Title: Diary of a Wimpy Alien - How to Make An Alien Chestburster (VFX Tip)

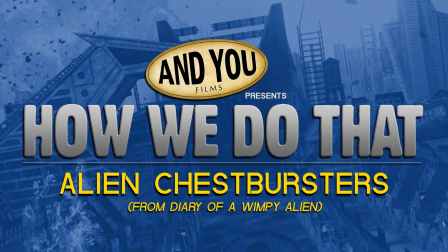0s
Hello out there, this is Will with And You Films.
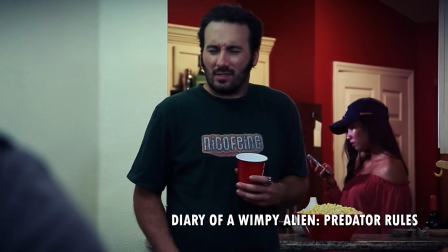2s
We're going to share a visual effects highlight that was requested by YouTube commenter Anthony Siciliano, how we do our chest bursters in the Diary of a Wimpy Alien series.
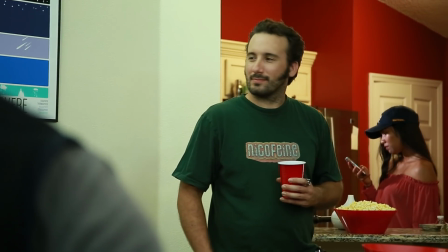10s
So here's our raw footage. You can hear Brendan cueing actors when to spasm and drop, but the bursters themselves are entirely visual effects.
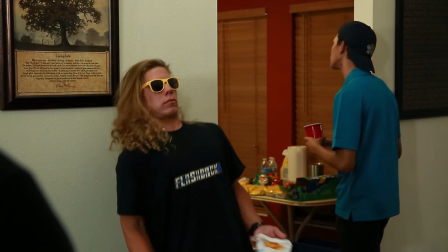17s
It's important to note that the actors aren't rotating too much. We purposely had them stay at the same angle to the camera as they collapse to simplify the visual effects process.
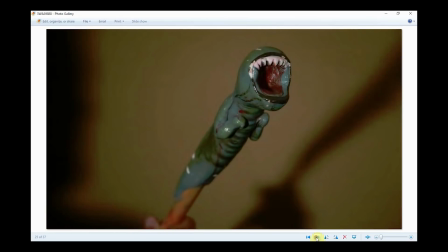25s
That way we can match their angles with still photos of our Chestburster model. This little guy was made by our frequent collaborator John Mondelli, who also does all the animation for the Wimpy Alien series.
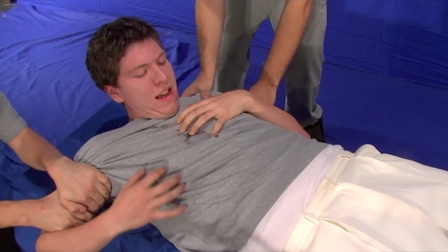34s
It was a prop originally made for our first feature film Flashback, in which we executed a gutbuster effect that began with more practical onset elements.
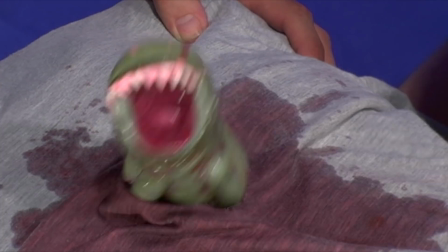41s
That's unfortunately a bit too time-consuming for us for these fast turnaround YouTube projects.
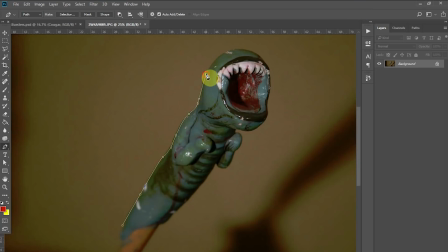45s
So here, we'll take our still angle-matched photos into Adobe Photoshop, trace them with the pen tool to cut out the creature,
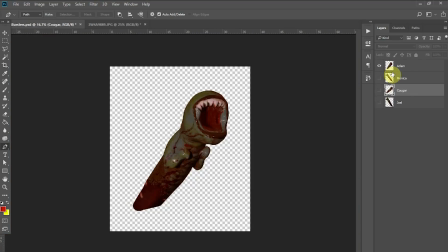51s
and ultimately we end up with a single Photoshop file that includes all four of our busters,
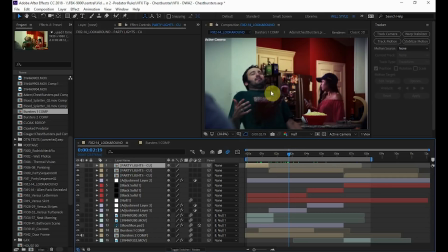56s
one for each of our actors. Now here we are in Adobe After Effects. This is the final effects sequence, so you'll see there are a lot of lighting effects that I can turn off. But ultimately, what we want is Bursters 1 Comp, which is the shot where poor Adam and Monica bite it.
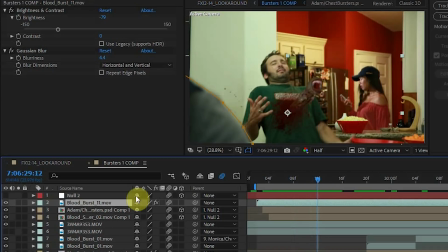71s
We'll focus on Adam's burster. The important layers here are the blood burst in front, the creature itself, the blood stain on his chest, and the original raw footage.
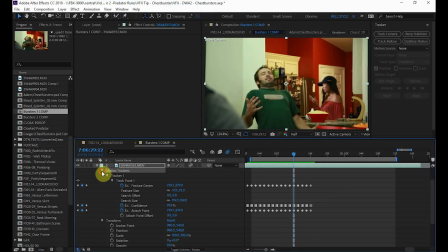81s
So we'll focus on the raw footage first. The only thing applied to this is a motion tracker.
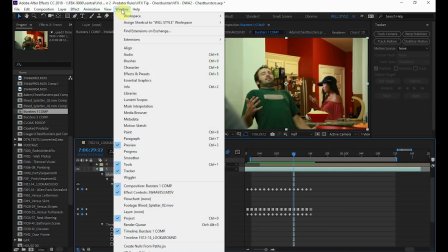86s
You can access the motion tracker tool via Window, Tracker, which brings up this menu.
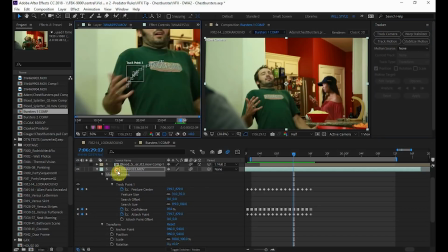91s
And the tool you want here is Track Motion. You can see I've used it to track the dot of the eye on his Nicofine t-shirt, which it did shockingly cleanly. You can't always count on this tracking so smoothly. Often you need to add in a bit of manual frame-by-frame manipulation yourself.
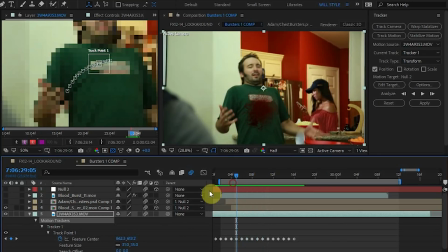105s
But hey, it worked out, didn't it? So, once that's in place, you can connect the motion data to another layer using this Edit Target button. I've tracked the data to this Null Object right here. A Null Object is exactly that.
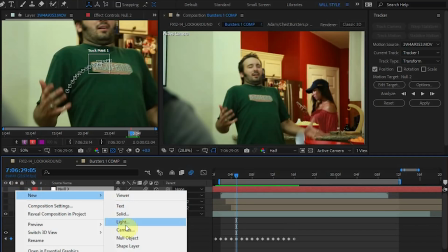118s
It's null, it's nothing. You can create them by right-clicking and choosing New, Null Object, and they make great invisible blank slates to hold motion data and other such things.
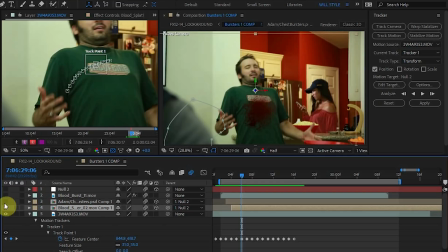126s
So you can see ultimately, I've attached or parented my blood and chestburster layers to the null object to give them that motion data. You can see the result quite clearly with the blood stain turned on. There it is, following the eye.
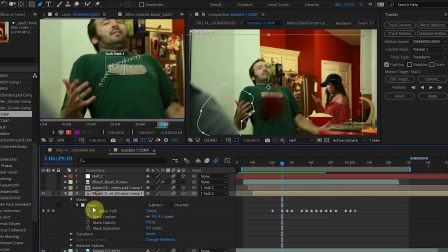141s
The only thing I've added to the blood stain here is a mask which removes a part of the stain when Adam's hand crosses over it.
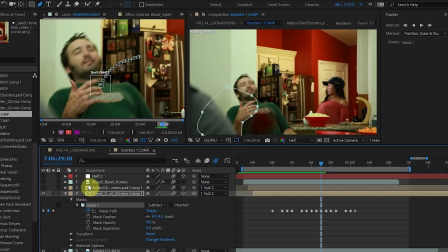148s
Masks are created with the pen tool, and this one is a subtraction mask.
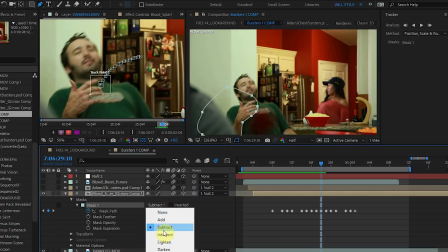152s
You can see if I turn it off, the blood stain which is supposed to be on his chest is suddenly on top of his hand as well,
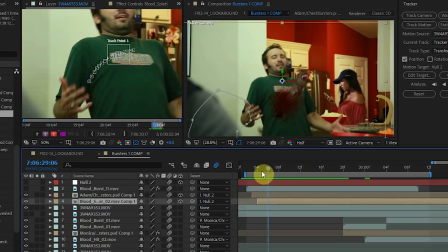157s
hence the need for the mask. Moving on to the burster itself, there's a number of things going on here.
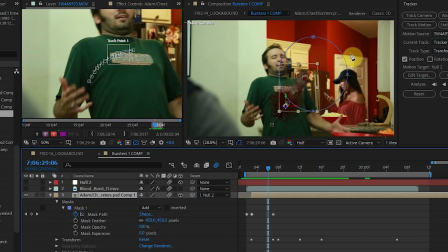163s
You can see it's got its own mask right here, dictating how much of the burster is visible at any given time. The mask path has keyframes on it, revealing more of the creature as it jumps out. The mask also has a hefty feather on it, which helps fade and blend the edge of the creature with what's behind it, in this case the bloodstain.
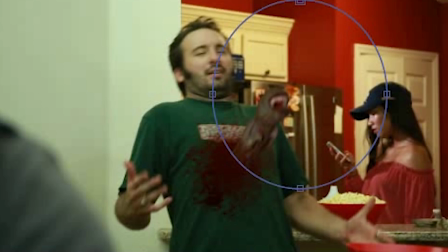179s
It's a subtle thing, but without the feather, the edge is a bit too harsh. With it, we have a more seamless effect.
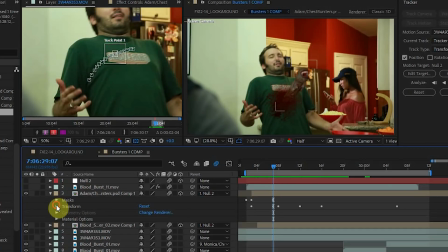186s
Beneath the mask options here are the transform options, which give the layer its movement.
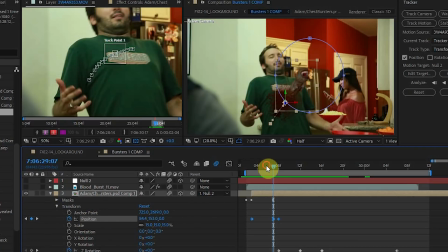190s
In this case, it's a pretty simple position movement as it jumps out,
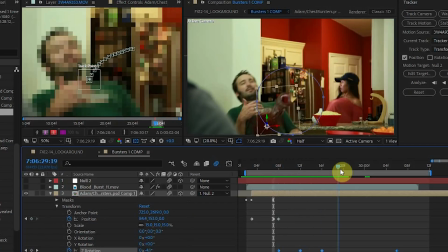193s
and then a subtle Z rotation movement to make it wiggle a bit on its axis, this one right here, after it's appeared.
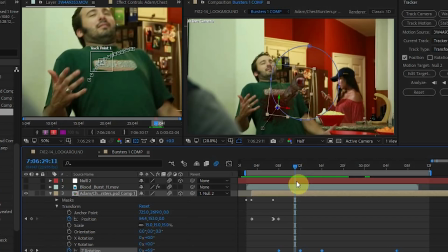200s
This just adds an extra touch of realism to something that's essentially very cartoony. Also helping with that is After Effects' motion blur effect.
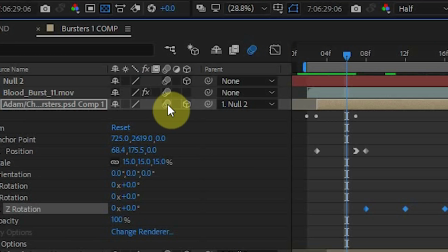207s
Clicking on this box gives a layer motion blur, and clicking on this symbol lets us view the results in real time.
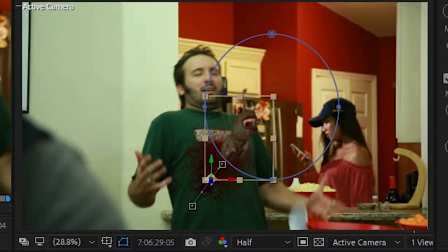212s
You can see without motion blur, a fast-moving object looks too clear. With it turned on, he looks just a little more like he could have been photographed with the camera itself.
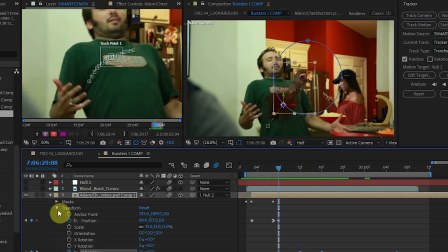221s
Now the last thing done to the burster layer itself is probably the most subtle.
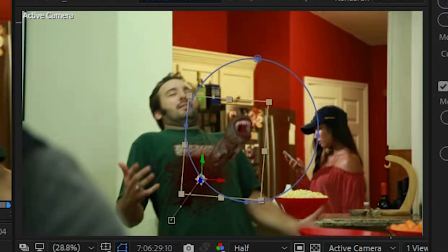225s
If you watch closely as I click through the footage, you can see how the creature's mouth is actually opening and changing a bit.
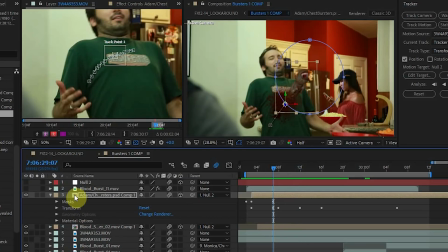230s
This is done with the Liquify effect tool. That's why this layer is actually its own composition.
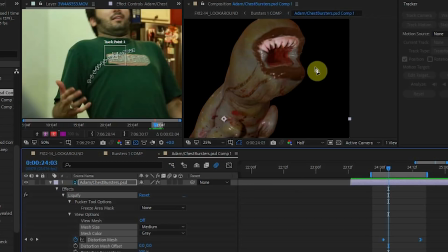235s
We can go in here to see what has been done to the still photo with the Liquify tool. There he is in his full glory, yuck.
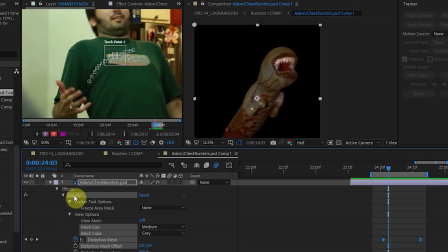242s
And you can see better here how his mouth changes.